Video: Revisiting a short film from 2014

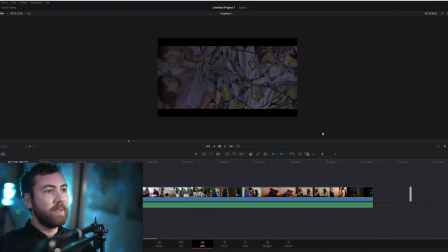So moving on to the second film, which was shot a year later. It's the same thing. It's called The Heights by Broken Word Productions, and this is like part two of it. So we see a jib shot coming down. It's supposed to be at night. The audio is like, flashbacks of audio and stuff.
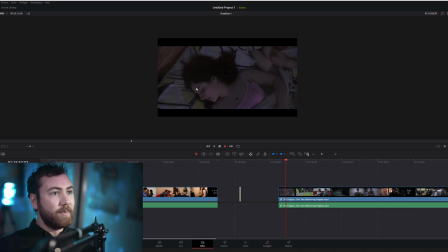So what I'd probably have done here, just made it a little bit more blue, just to simulate moonlight. Just add a bit more blue into the lift. Actually, I think I've done that here, actually. The face is a little bit pink, so I'd probably just add a little bit more green into it in the edit.
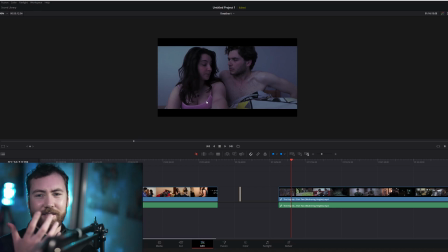But to be fair, like, my face is green, like green. my face has a bit of magenta in it as well sometimes. So, like, show the camera, sometimes I just have to remove it,
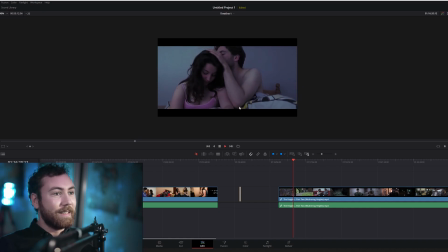Yeah, but there's not much motivation for this. I mean, you can probably tell it's like, it is what it is, and there's nothing too over the top about it. That was a really nice cut there as well, actually. I really like that. This one, again, don't know what time of day this is supposed to be.
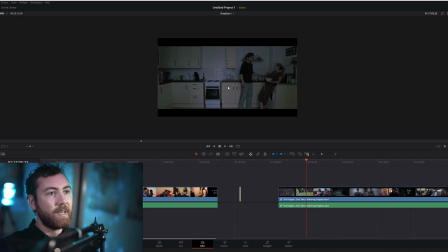So I would have probably just made it, I think what I would have done here, I would have got probably a dado down here. Shone it this way with a gobo on it, like
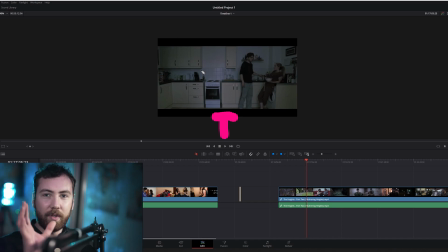perhaps barn doors, not the barn doors, the Venetian blinds. Then what you would have got loads of patches of light going over it like that, and that could have looked quite cool, just to add a bit more shape to it, because at the moment this is not contrasty at all.
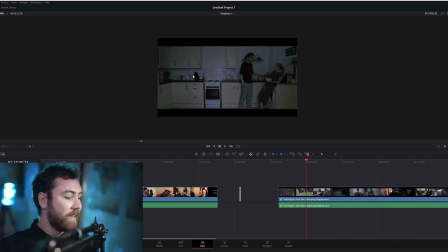It doesn't look very good. And then I could have potentially also put a little LED tube under here, just had a little spot, and
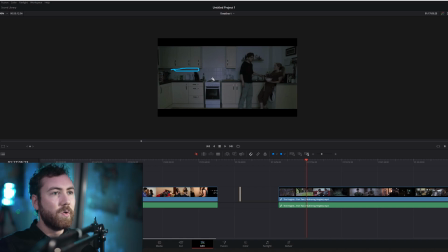then I could have also, that's mostly what I would do, to be fair. Just had that little patch of light like that. Even the Kino flow up here, just shining down on them, would be quite cool. Just depends on what time of day you want it to be.
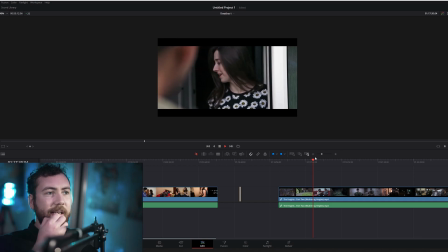This one, what I would have done here, let's just have a little look.
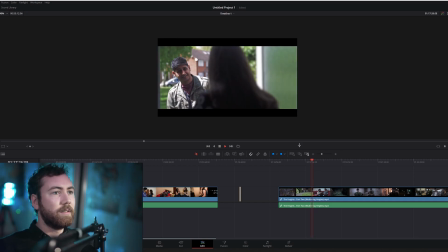So you're going to come in. So I would have angled his body a little bit more to the side,
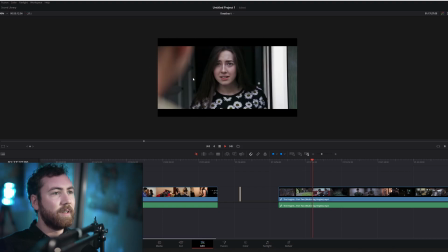and then had some diffusion over there, just to make that a little bit nicer. The light on her looks quite good, to be fair.
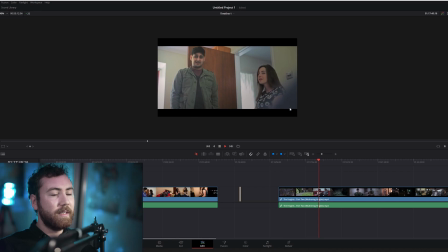Not too much of a fan of that angle, but it's all fine. I think that's actually someone's hat here, because it was a toddler. So we just had someone's hat there as a stand-in, because we knew he wouldn't be able to be that still. In terms of lighting, fairly happy with it, to be fair.
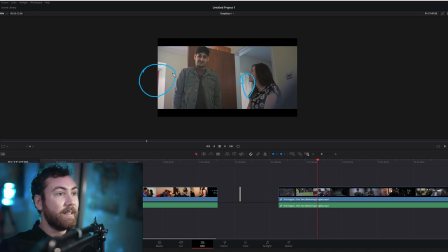I mean, most you could do, probably put a 300D out here, 600D out here, just add a bit more into it. But I quite like that contrast over here. Quite like that. I quite like the color grade as well. And I think I shot this when I was like 19 or something like that.
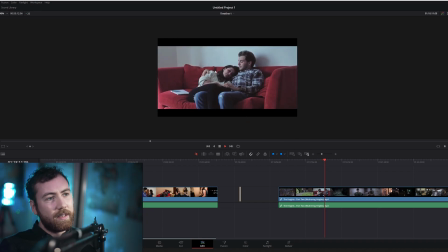One-man band. This is quite nice. It's just a little slide in. I think that's diffused enough. If I wanted to, I could just add another bit of diffusion up here. Would have been fine.
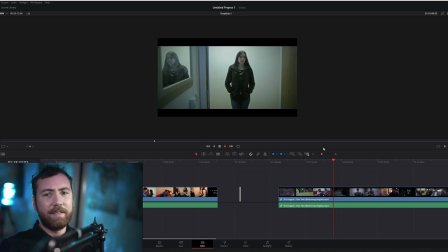This one's all a bit green. I think I've just downloaded some new like looks or something like that, so I was just playing around with those.
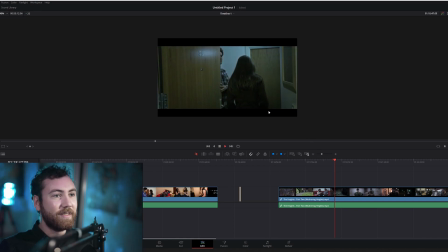Didn't really know how to grade at the time. So with this one, I would have just put my Aperture B7C bulb up here, shining down, just to give him a little bit more light here, because it's a bit sort of like, I think it would be nice and natural,
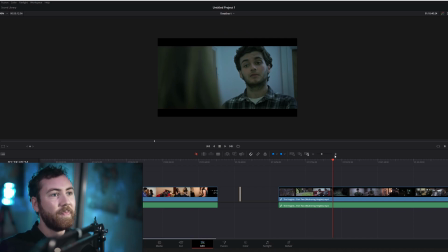and it'd be a very quick way to do it as well, especially as a one-man band.
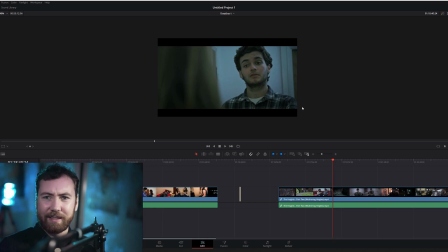You don't want to, I wouldn't want to like use fill lights and backlights and stuff like this, because it wouldn't be natural. I just want a little bit of light coming down on his face like that. Would have been added a little bit of something.
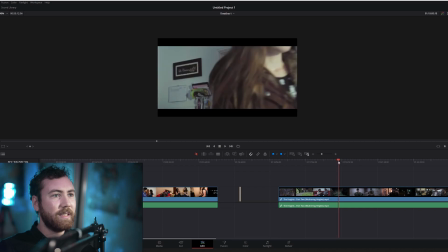So again, when we go to this scene over here, she's a bit purple there, she's a little bit green there, although that scene does look a bit more cinematic. Quite like that. I actually quite like this frame, actually. I quite like that light up there. She's got nice soft lighting on her face there.
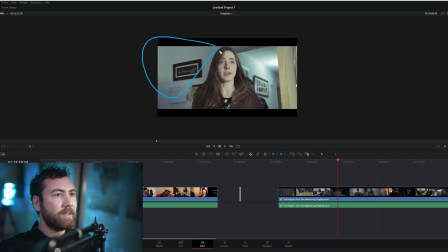What I would have done though, in the grade, I would have literally just added a little gradient filter going that way, and actually bring it down here a bit, and then that would have been a lot darker. So in the subject, it's a bit more obvious who the subject is.
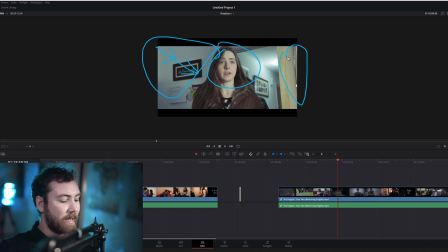I would have also brought down this door a little bit as well.
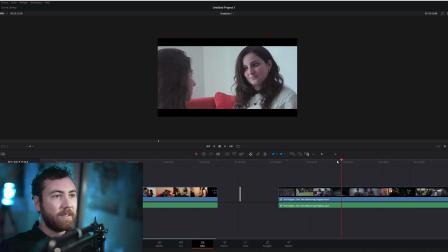Basically just like a little vignette.
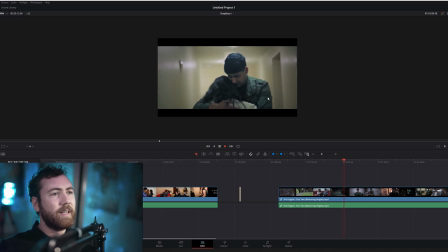See, this, I always struggled with stuff like this because there's nowhere you can really hide lights as well. I mean, one thing I could do now, I could put up a little wall spreader just above them. I'd probably put my little Aladdin light on a little dome so it goes around like that.
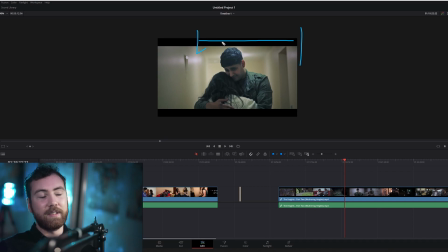Or even just hung a B7C bulb off it as well, just to keep in just the same keeping with how it's looking already with the lights behind. Yeah, it would have been a bit nice to have a bit of light there, but I think it's fine.
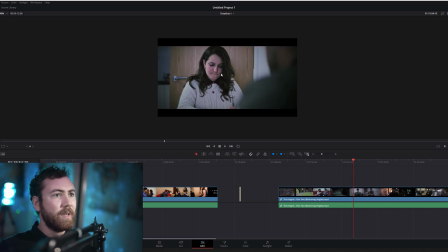Yeah, this sort of thing. Again, her face is a bit purple there. Doesn't really match too well. It would have been maybe quite nice to have a little lamp on the table, depending on the time of day. So we go from our medium close-ups to our close-ups.
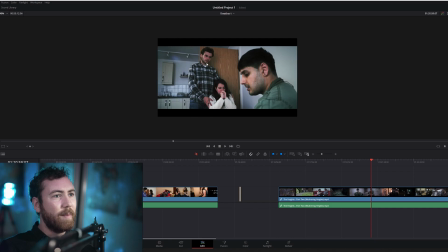The lighting isn't too bad, to be fair, like up there and stuff. Definitely bring down the midtone, the midtones down a little bit. It's a bit too warm there, way too pink there. But yeah, the light in general, it looks fairly natural, to be fair.
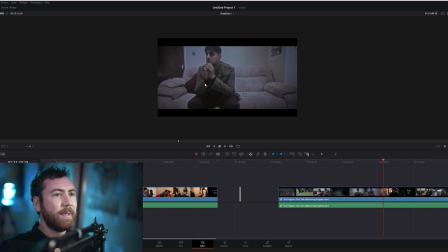On this one, probably just have a lamp here, B7C bulb, have it normal like that. Put down a gradient filter down this way. So then in DaVinci Resolve, just to bring down that exposure just a little bit, so we know where to look.
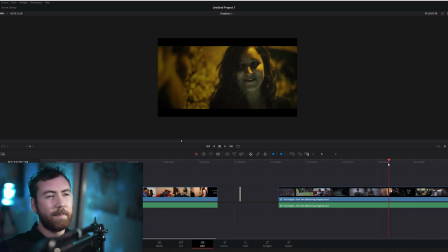This lighting was just awful because it was I didn't have any battery powered lights back then. I think I had like one LED light or something, or two really small little LED lights.
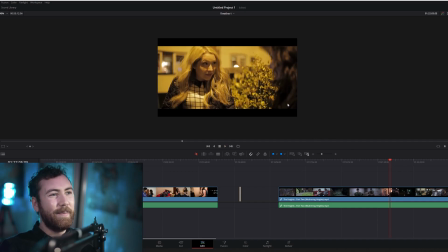So you can fix this a little bit in the grade, probably if I tried, but kind of 5D Mark III footage, not too keen on trying that really.
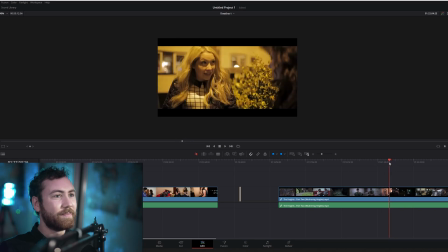Not sure what's going on with the color grade. I think this was an older version. Yeah, this must have been an older version, an older draft or something. But what I would have done now, I would have had probably a Falcon Eyes
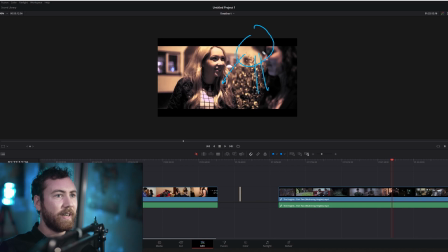light coming from this direction over here, shining this way, probably, or even use a dome. To keep it small, actually, I'd probably have a little Aladdin light up here on the little dome.
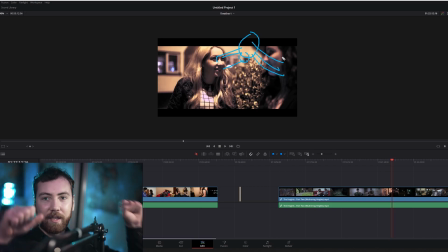That way you can shine the light over to them, and you can have it on a little boom like that to make it look like a street lamp. The benefit of having that as well, instead of something like a Aputure 300D, is that you can, it's by color,
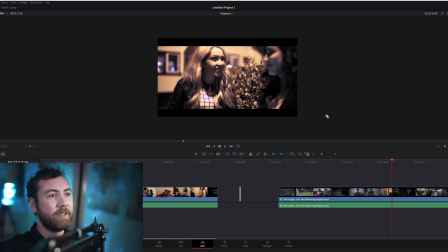so you can change the color temperature of it, which would be beneficial. So moving on to the next shot over here.
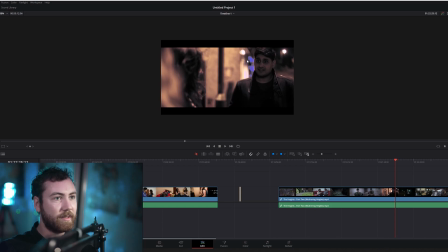Again, I would have just, when it came to his time on screen, I would have literally just moved the light from them, just moved it a little bit this way. Just to light his face up just a little bit more.